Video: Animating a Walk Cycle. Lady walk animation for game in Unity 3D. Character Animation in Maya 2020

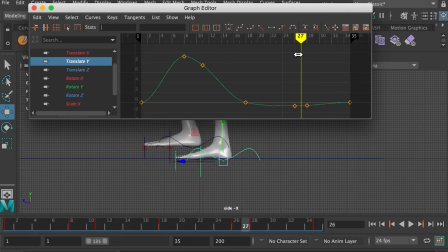664s
The translate Y curve indicates the foot lift up and down when she walks. At some frames, the foot went off the floor plan.
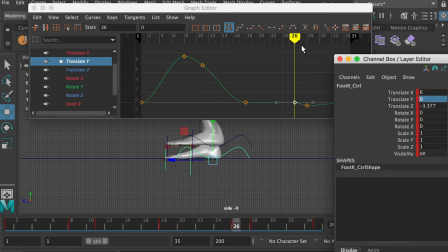673s
We can zero out its translate Y value to fix that.
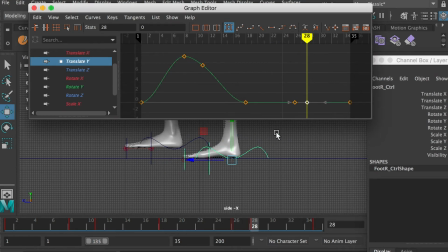The translate Z curve indicates the foot lift forward and backward.
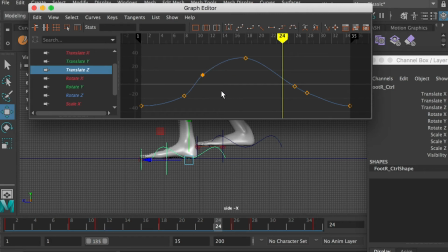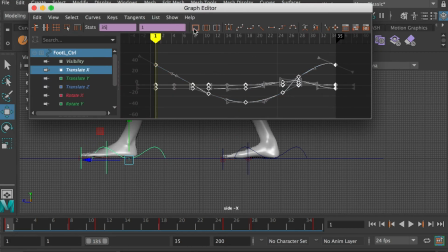713s
Select a left foot controller, and we will polish its motion path. Go to the graph editor, select all keyframes, and apply the easies. The translate X curve looks good.
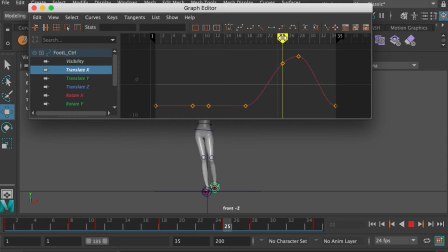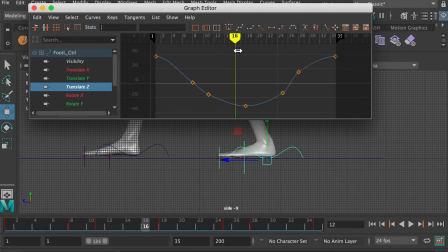729s
The translate Y curve looks good as well. We can smooth the translate Z curve a little bit.
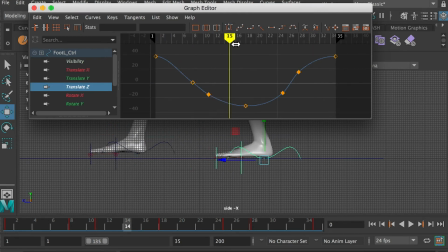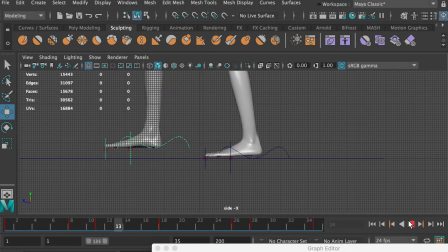758s
Now, the feet move on a nice path.
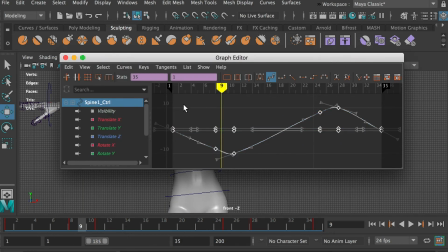763s
Select the chest controller, in graph editor, select all keyframes and apply the easies.
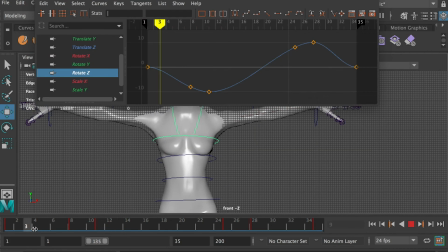773s
The chest controller only has the rotation Z value. It indicates how the chest rotates to the side when she walks, and the motion path looks good.
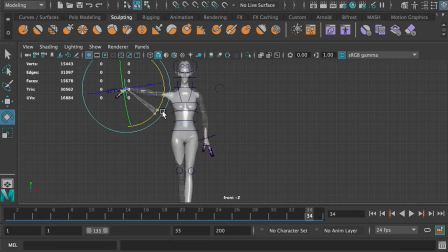784s
Now, let's work on the arms. At frame 1, her left foot is in the front, so I will bring her right hand to the front to keep in balance.
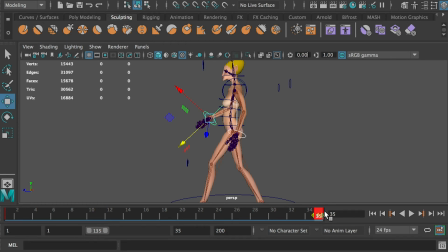794s
Select both hand controllers, copy the first keyframe, and paste it to frame 35. At frame 18, reverse the values on the arms.
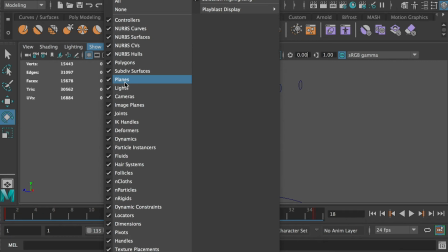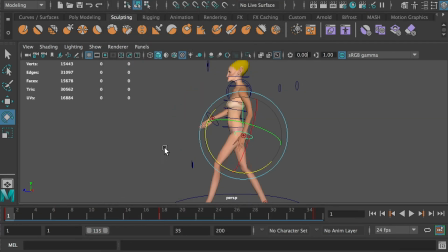At frame 8, when her torso shifts to the left, we can bring her right arm to the right to keep balance.
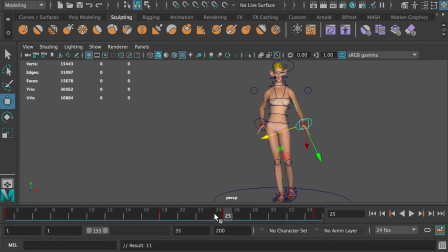831s
At frame 25, we can bring her left arm to the left to keep balance. Same at frame 28.
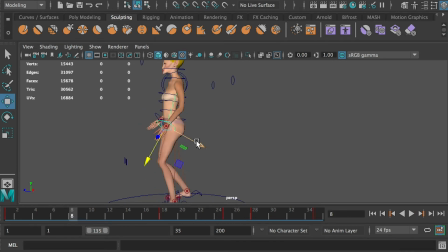849s
At frame 8 and 11, on the pass and up pose, adjust the left hand's position and create a keyframe to block the changes.
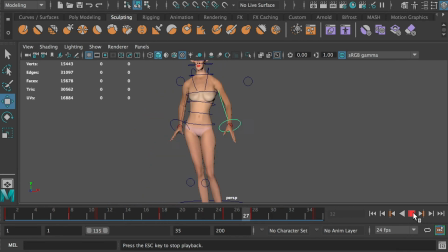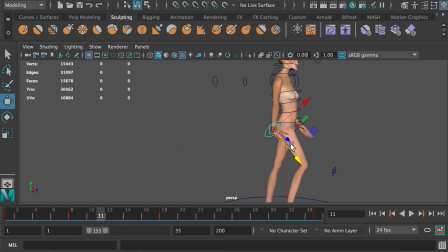870s
Select her right arm controller at frame 11, move it to the right and create a keyframe.
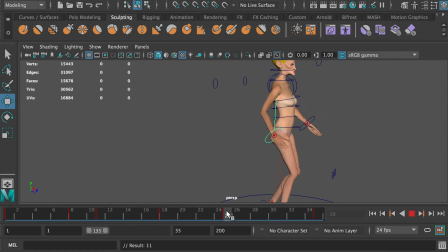882s
At frame 25 and 28, on the second pass and up pose, adjust the right hand's position and create a keyframe to block the changes. Now we created the arm swing animation.
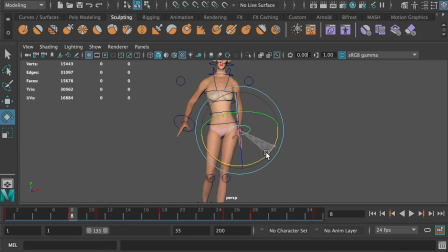901s
Let's rotate the wrist to soften the arm. Go to the pass and up pose, rotate the left hand towards the character.